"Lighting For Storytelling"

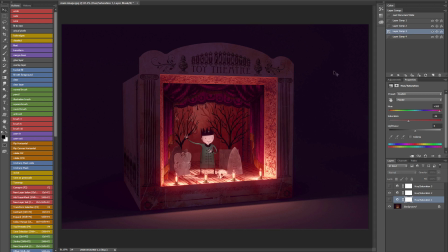And so this is one area where I feel there's a lot of room for you to use your creativity and your artistic judgment to create interesting moods and feelings.
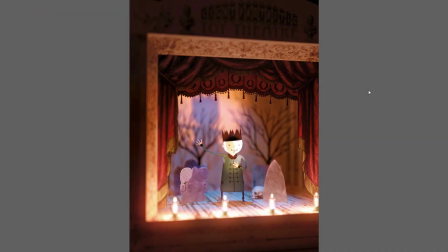And here I have another variation which is subtly different to the original one. It still has the very dark background, but the lighting on the stage is slightly more complex.
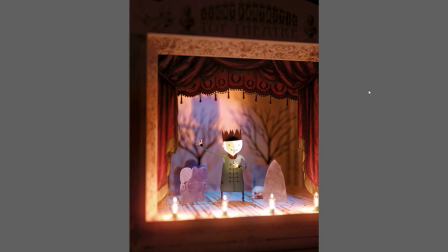So it isn't quite as warm and inviting as the original. It just gives a subtly different kind of atmosphere.
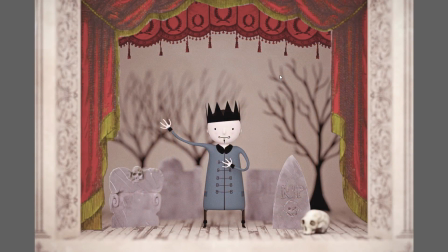And here is a completely different approach to lighting the scene. This is very much a high key lighting setup with hardly any contrast, not a shadow to be seen anywhere. And you can see what a difference it makes to our emotional reaction to the image.
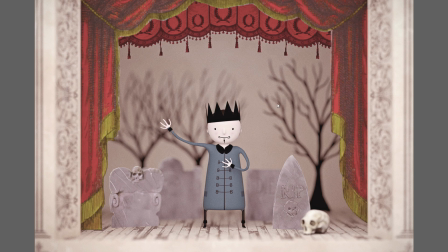Because there is far less drama in the lighting, our emotional reaction is also much more subdued. Now, there is a time and a place for subtlety. I don't think it works particularly well in this example, but there's certainly times when you want to take a softer,
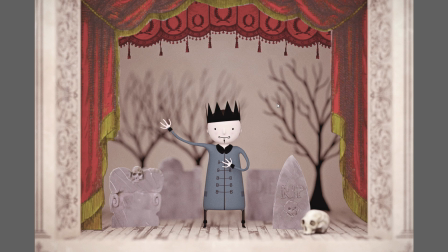more subtle approach, and that's something I'll talk about again later on. And this brings us back to story, because it very much depends on the story and the message you're trying to get across at the time. If you're trying to say something that's subtle, that's ordinary, that's everyday,
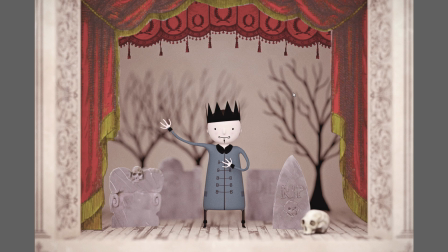that's not dramatic, then there's definitely a case for using softer and non-dramatic lighting. But if the story point that you're trying to make is dramatic, then you'd want to use lighting a bit more like this.
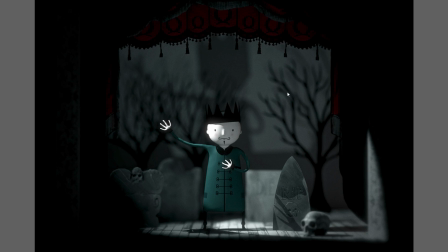Now here we have low-key dramatic lighting with a strong sense of direction. There's lots of light and shade and contrast in the scene, and it gives a very different emotional reaction. And here are a couple more variations.
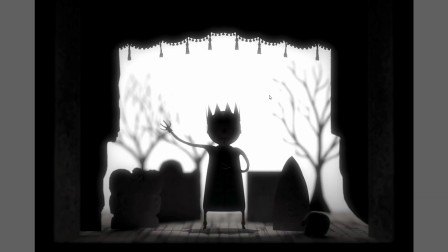Here we have strong backlighting and a silhouette, and you can see once again it gives you a completely different,
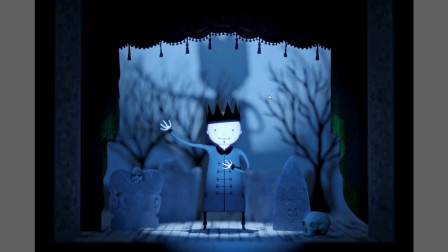much more intense reaction to the image. And here's another variation, mostly changing the color.
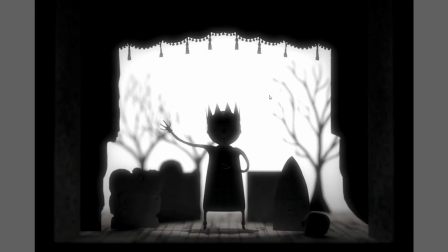So you can see that all I've changed in these 4 examples that I'm showing you is the lighting. Everything else is absolutely identical. And you can see with some changes to the lighting, there's an enormous range.
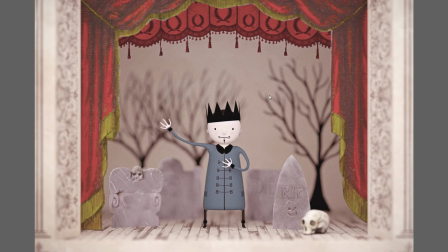There's a huge palette of emotion that you can tap into to express your ideas and to tell your story.
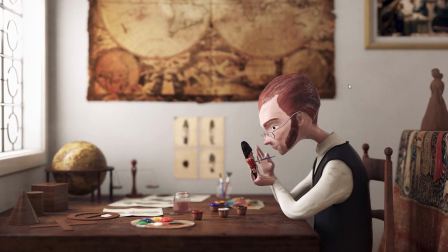Returning to the model maker image, I'd like you to think about what the lighting is doing here in terms of setting a mood and telling a story. The soft, low contrast, high key lighting is basically saying this is a scene that doesn't contain high drama.
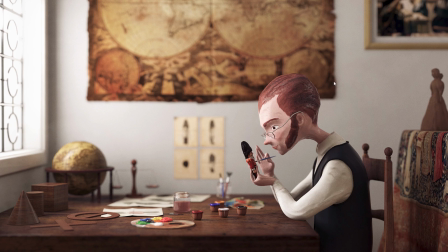It's something more measured, something more subtle. The naturalistic lighting is familiar and inviting, and the subtle, soft lighting is a perfect match for this low key and subtle scene.
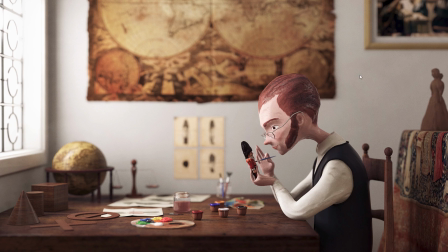So just like with music, you don't always need to have intensity and drama. Sometimes you can play it soft and mellow. It just depends on what you're trying to convey. And of course, the lighting in this image also works on another level because it knowingly references the work of Vermeer.
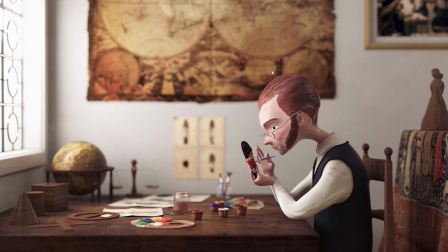The painting up here in the top right-hand side is a Vermeer, and the map, the globe, and the window are all obvious references to his work. A colleague of mine named Tim Crowson also did some alternative renders of this scene, which I'm going to show you now.
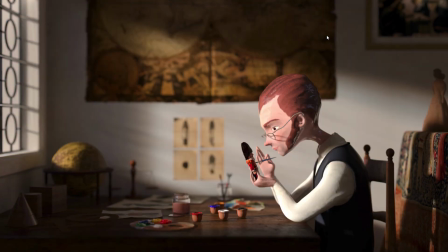First of all, there's a evening render, and then there's also a more contrasty daytime render.
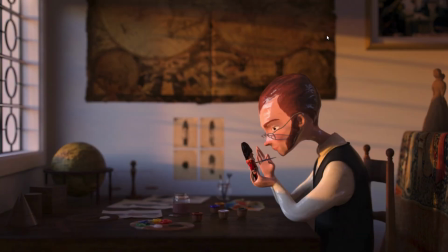And you can see that because these examples are still quite naturalistic, it doesn't change the mood that much from the original, but there is still a visibly different feeling.
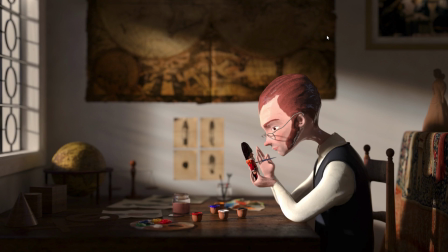I particularly like this one, and I think it's very effective. It's not quite as calm as my original. It has a little bit of extra intensity, but it doesn't ramp the intensity up too far, so it's still quite believable. And it just gives a slightly different feeling to the original.